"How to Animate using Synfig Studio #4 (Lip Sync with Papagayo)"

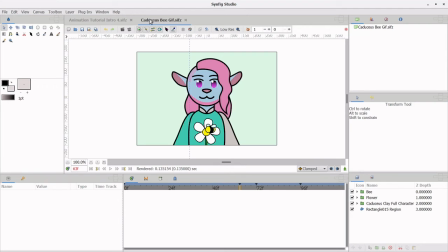[8:18]
I have my narrator model here, and also this animation of Caduceus Clay from Critical Role that I made in my previous tutorial. The first thing I do is make mouth shapes.
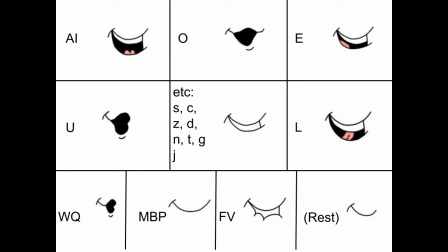[8:28]
Either base your shapes off of the Papagayo example mouth, look around on the internet, or develop your own style. My mouth shapes are based off of a YouTube creator named Domics.
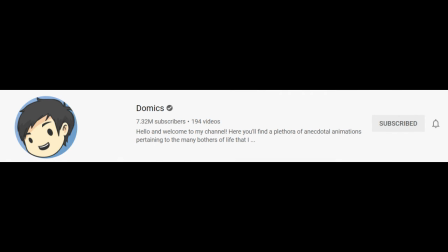[8:38]
I love his work, and he made this really useful mouth chart and a YouTube tutorial on lip syncing.
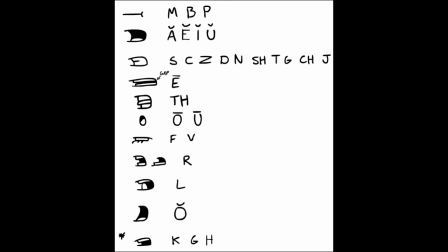[8:43]
I've got links to both of those in the description. He does animate with Adobe Animate, so not everything he says will translate into Synfig,
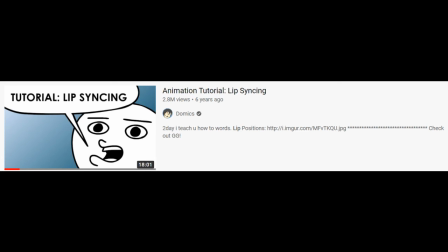[8:52]
but he does have some good tips about mouth shapes in the first few minutes of his tutorial. To make this tutorial a little shorter, I've already got my mouth shapes drawn.
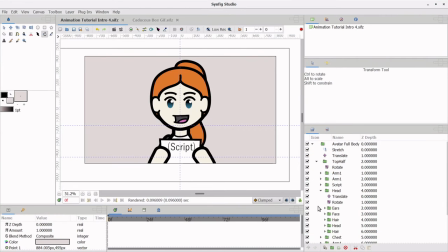[9:01]
Go watch my second Crash Course tutorial if you're wondering what drawing tools I use to construct characters. I'm not going to demonstrate how I draw my mouth shapes, but I will show you how I have my layers set up.
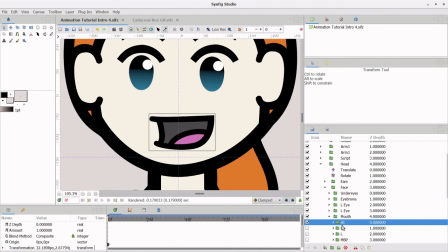[9:11]
I start by going into my model, into the group that holds all of the facial features, and I'll draw the shape for A. After I finish making the mouth, I'll group all layers for that shape together and name the folder AI. Then I'll duplicate the folder, change its name, and manipulate the layers to make the next mouth.
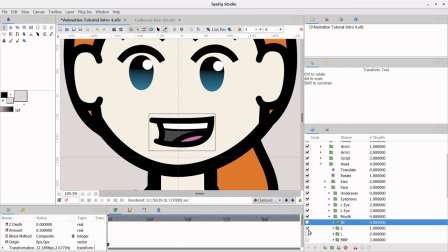[9:31]
I do this to keep consistency between mouth shapes. I'll also lower the opacity of the first shape while I make the next mouth. The mouth shapes are not all the same size. For example, the mouth shape for E is a bit wider and more closed than the A shape.
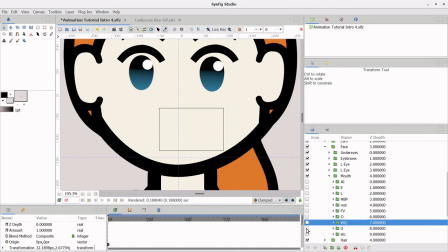[9:46]
Even though the shapes are different, it is very important to keep each mouth centered around the same area. As your character speaks, you do not want the mouth drifting around their face. You also want to keep the line thickness consistent so your character's lips aren't growing and shrinking as they talk.
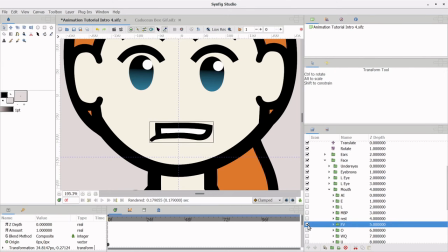[10:02]
I have all my shapes together in a little stack so I can toggle them off and on to check my consistency. If any of the mouth folders aren't centered, you're going to want to change that now before continuing. In addition to my mouth shapes, I also have a rest shape, which is just a smiling closed mouth.
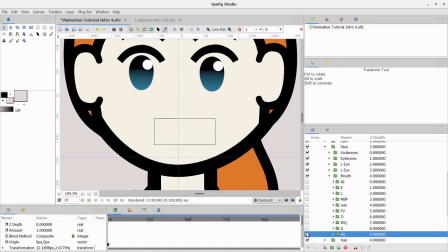[10:19]
It is very important to put the closed mouth in its own rest folder, even though my mouth is made of only one line.
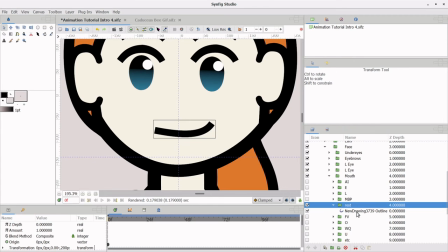[10:28]
That brings me to my next tip for making mouth shapes. Keep in mind the mood of your character.
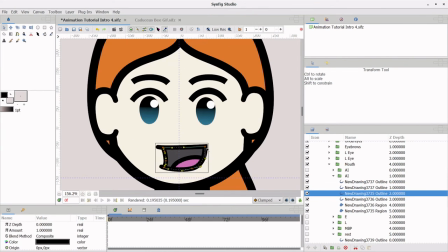[10:33]
If your character is happy while talking, the edges of the mouth shapes should be pointing up. If your character is sad, the edges should be pointing down. Here's Caduceus for my Hello Bees example.
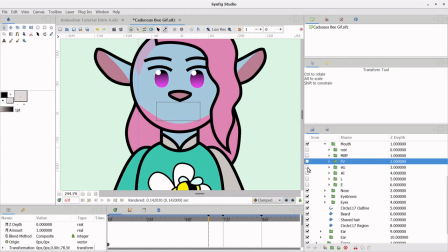[10:44]
The top of his mouth is kind of cat-shaped, but I can still portray the same mouth shapes as my narrator. So, now that I've finished talking about mouth shapes, it's finally time to combine the Synfig and Papagayo files.
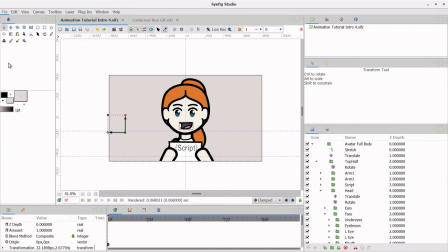[10:58]
Close the Papagayo program and open your animation file in Synfig. Select File, Import, and then select your Papagayo file.
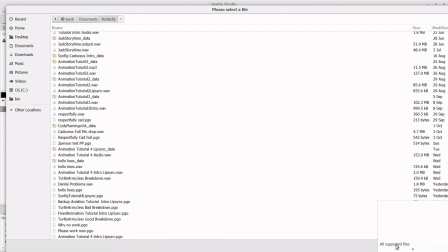[11:06]
If you have a lot of files to dig through, you can select .pgo from this drop-down menu to filter results.
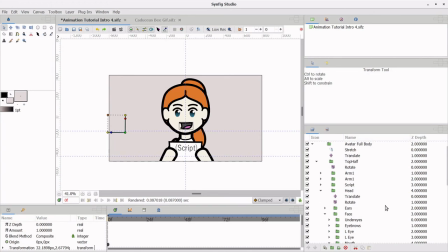[11:14]
After importing the file, there will be two new layers at the top of the canvas. One audio file, which can be ignored, and a yellow folder. This yellow folder needs to be moved into the character model, right above the mouth shapes.
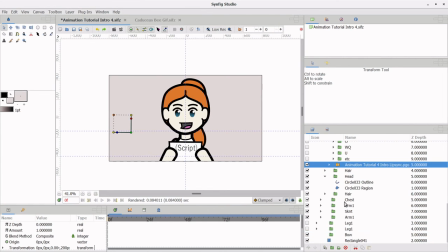[11:27]
Moving the yellow folder can be done in two ways. The first way is to left-click on the yellow folder, hold the mouse button, and drag it around. This does not work on a Mac computer. If you're on a Mac, you have to use the second way.
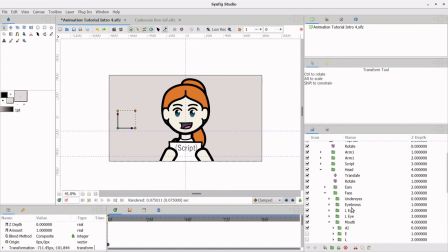[11:42]
Highlight the layer, hit the scissors to cut, and select the layer directly below where you want to insert and hit paste. After the yellow folder is inserted into the character model, open the dropdown. There is an empty folder for each mouth shape. Click the check marks to turn each of these layers on.
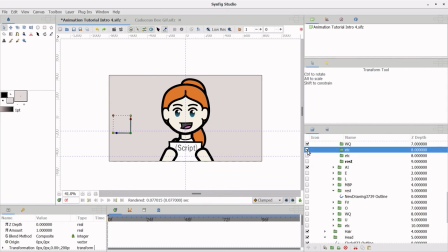[12:01]
The next step is to move all of the mouth shapes that I created into this yellow folder.
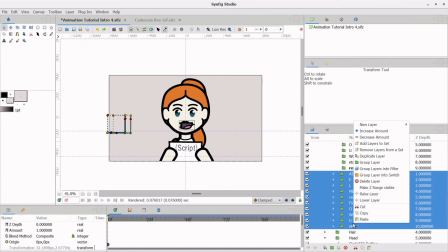[12:06]
I'm going to highlight, cut, and paste all of my green mouth folders in here.
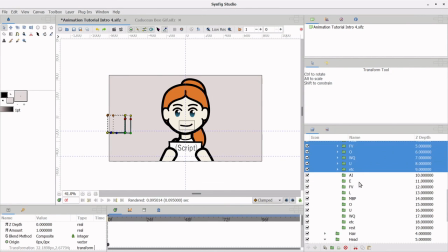[12:11]
Now that my mouth shapes are in the yellow folder, I need to delete all of the original green folders.
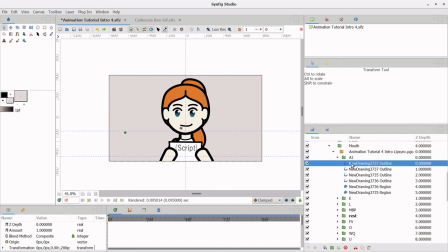[12:16]
I can tell which folders are the ones I want to keep because the filled folders have an arrow and dropdown with my shapes inside. Here's where Synfig gets a little touchy.